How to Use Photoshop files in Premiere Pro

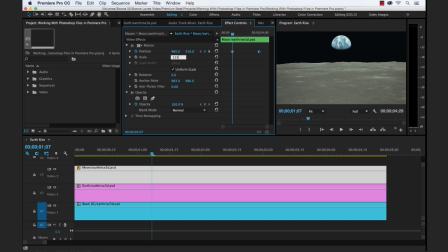3:50 and we'll scale it up it's about 115 move our keyframes to the head and tail so that now our moon is moving down ever so slightly now let's have our earth take it down here
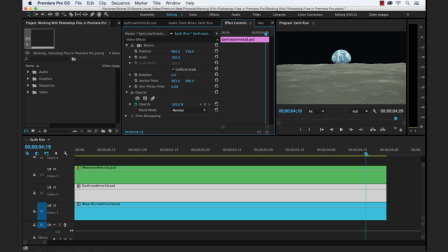4:08 and we want it just kind of peeking up over the horizon of the moon here so let's add a key a position key frame and we want our end location
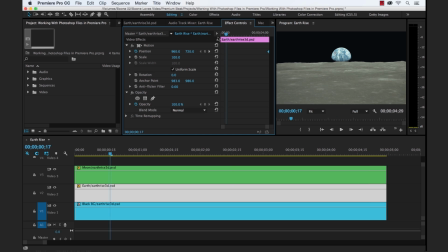4:20 to be right about there so let's move that to the end and let's go to the beginning and we want to take it down maybe right there so you can see with four keyframes I've already created some movement here with this
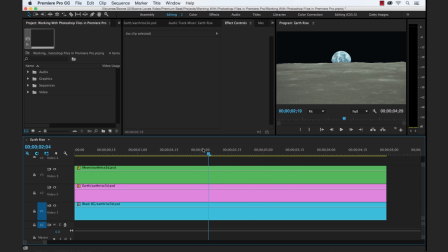4:35 still image of giving the illusion that the earth is rising but it's still looking a little bit hokey so we can quickly
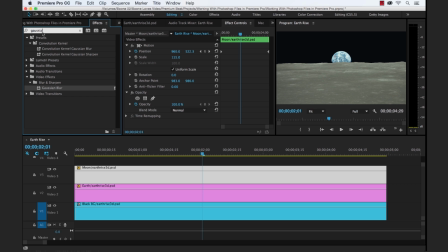4:43 add an effect to give you an illusion of some kind of depth of field so let's throw a blur on the moon and crank that up to like 40 yes to 40 and repeat edge pixels and now right away you can see it looks
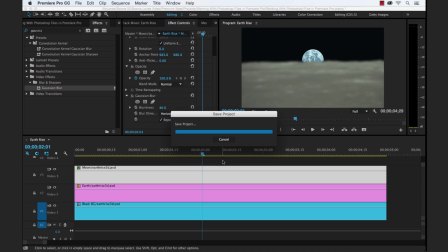5:03 like we have a quick you know the moon or the earth is in focus and the moon might look like it's a little bit out of focus like you were possibly shooting this with the camera so you can see how quickly I did that I mean that took very very little amount of time and you've probably seen this effect a
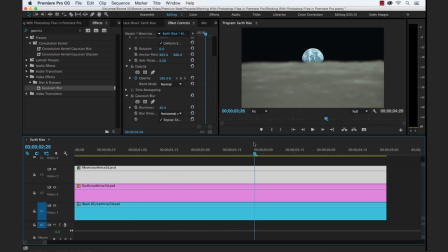5:22 lot in movies and documentaries and television where you will Photoshop out a person and then have the background moving and the person is moving in a different direction or it gives you a little bit of a 3D effect.
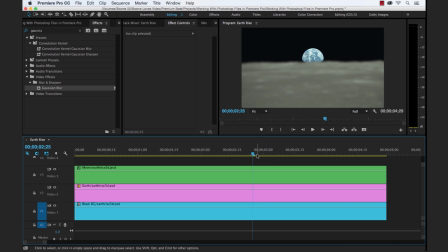5:37 It really brings a two-dimensional still image to life.
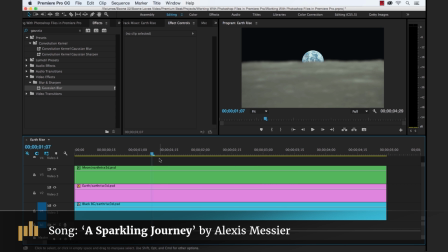5:40 So I hope you enjoyed this tutorial and be sure to check out Premium Beat for high quality, royalty-free music and sound effects for all of your media and video projects.